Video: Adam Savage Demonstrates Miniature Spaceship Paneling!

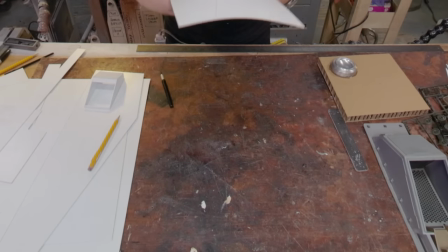Normally I like working with slightly thinner styrene than this but this is totally sufficient
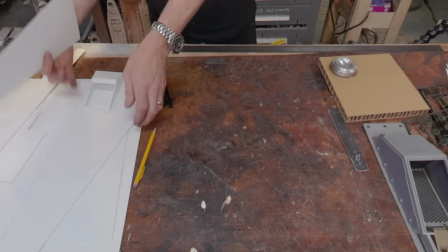uh for our purposes today now i'll put this down and you will be able to see
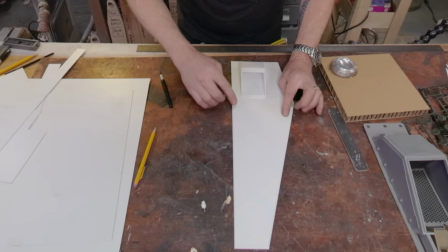there we go i've got a panel that's now inset on all three sides and what i would like to do is start
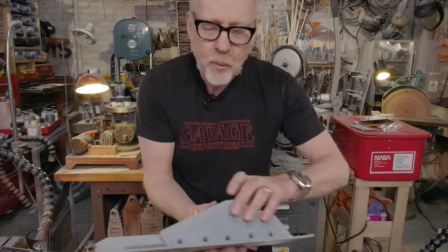to break this panel up in the same way that on the side of this vent
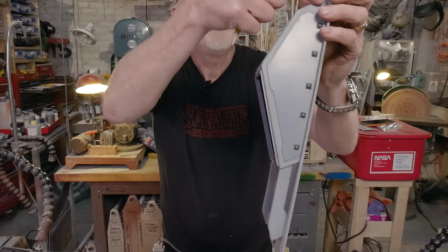from terminator 3 we have this extra visual detail simply by
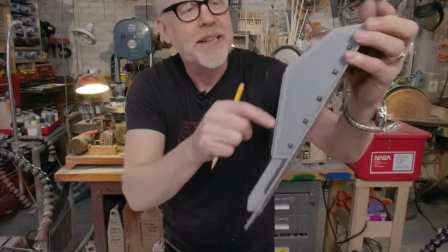making a panel here that's a little bit visually interesting that is super important to the scale and to the veracity of this kind of model making so
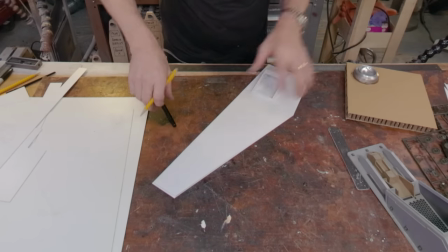I am going to start making some drawings on this about where to cut and what
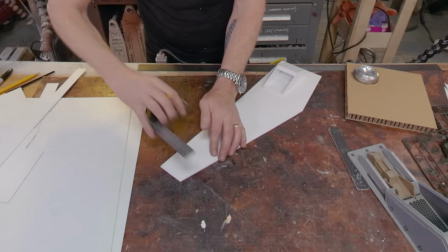to cut and it's really arbitrary so the first part of the
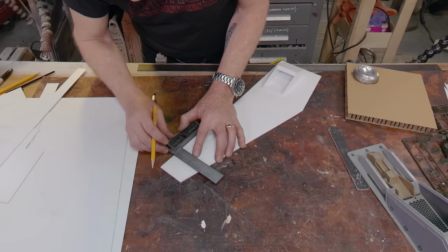paneling let's uh let's do one here and I'll cut there like that
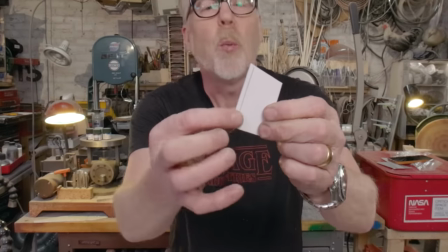sometimes when you are trying to cut away a piece of plastic like this
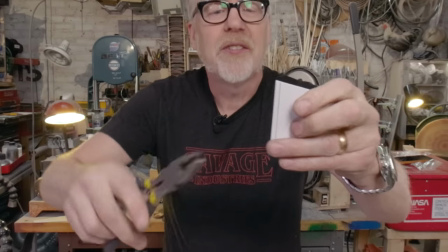and you don't have enough room to grab just a pair of pliers here works really well just give it a little bit of a bend a
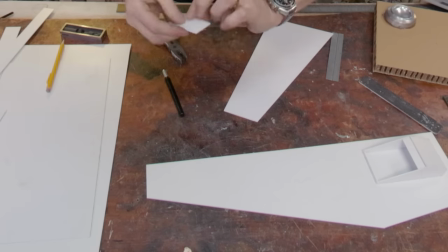little bit of a bend a little bit of a gentle bend and there it comes so that one will go there and
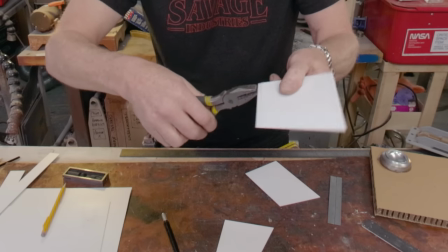same by the same token give this a bend you'll feel it
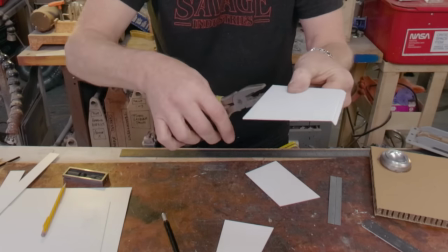really it's just the moment you do this once you'll understand everything you need to know about it
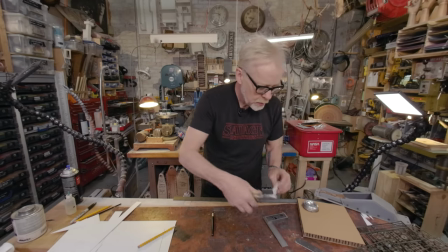i save everything
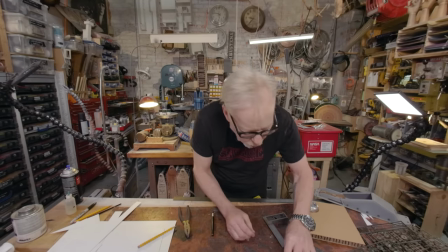all the little bits and the chunky chunks they're all going to be useful all right
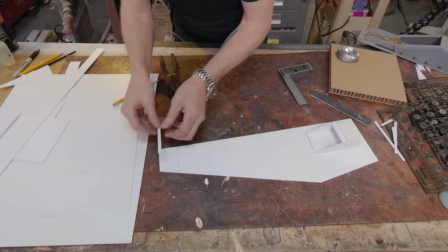i'm not doing so bad here i'm pretty happy with this i think uh
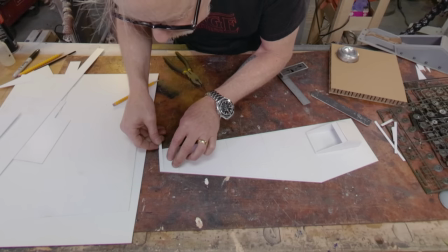i think i want to get a little bit of it yeah yeah yeah i'm
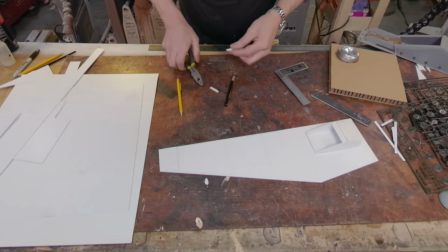actually using the cutting edge of the pliers makes a fine cut and
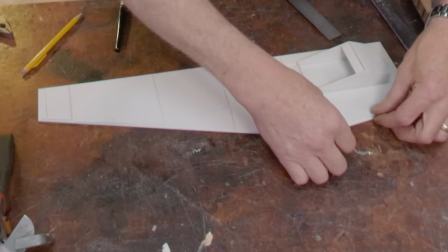it will do that to go there now we're not gluing these down just yet because they're not ready for gluing down now I
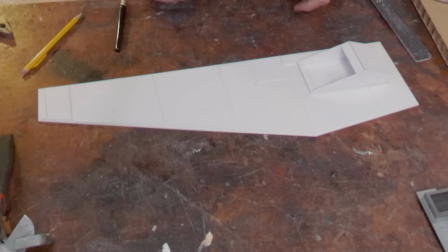need to break up the edges of these panels because they're just a little bit too regular and this is a key part of the Star Wars universe is notching this
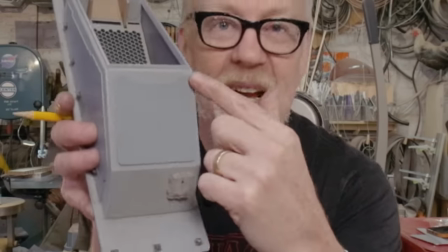is what I'm talking about that is a notch this is me cutting out a piece of plastic looking in that and being like i think it needs a little more something
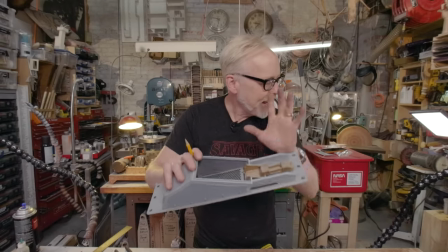same thing here that little drop back notch it just adds a little bit of visual detail helps your eye see the form a little better and gives your eye like this was built by people literally it's that kind of detail that we're talking about so i'm just going to go through here and mark out where
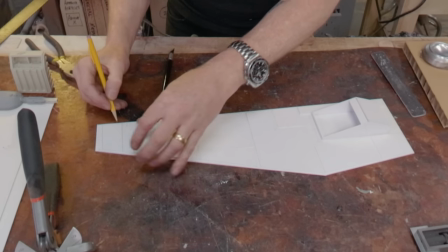i think some notches should happen um some
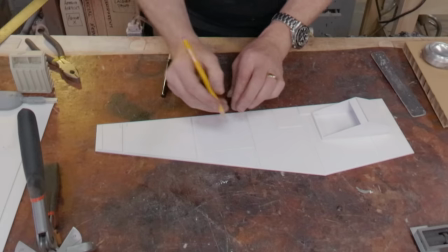notches should be across from each other most of them shouldn't
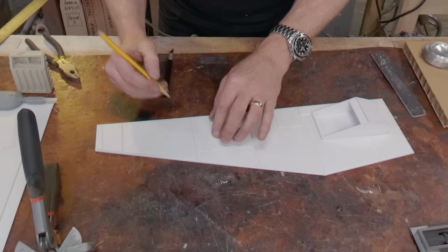In the Star Wars universe, which is a dystopia
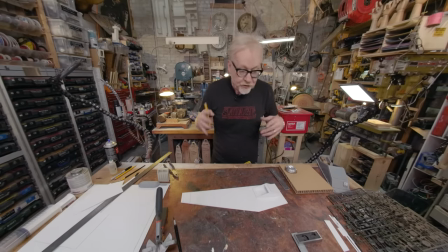Very few things line up perfectly in Star Trek universe all sorts of stuff lines up beautifully, but that's a utopia Star Wars is a dystopia So yeah, it's always got to be like there's a missing spot where there's a rust patch and a bunch of oil
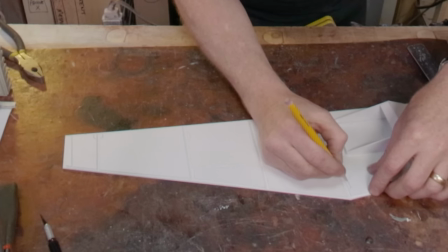that dripped down So I'm just gonna go through and make some drawings of notches here
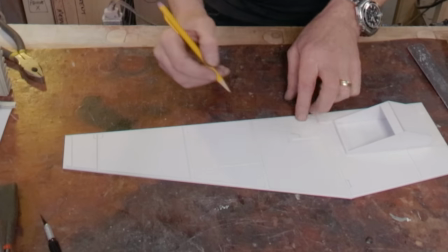Yeah, I think I'm gonna take this out like that yeah and
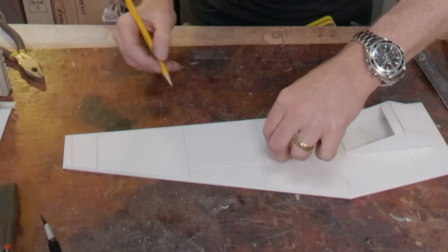I'm not making sure like I don't have to get I don't have to
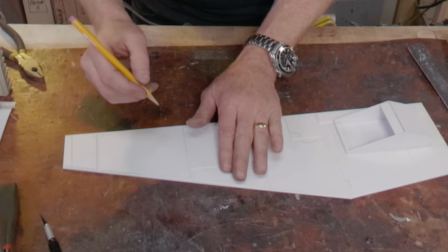get these lines to be perfect when I cut them out I'll be able to to adjust them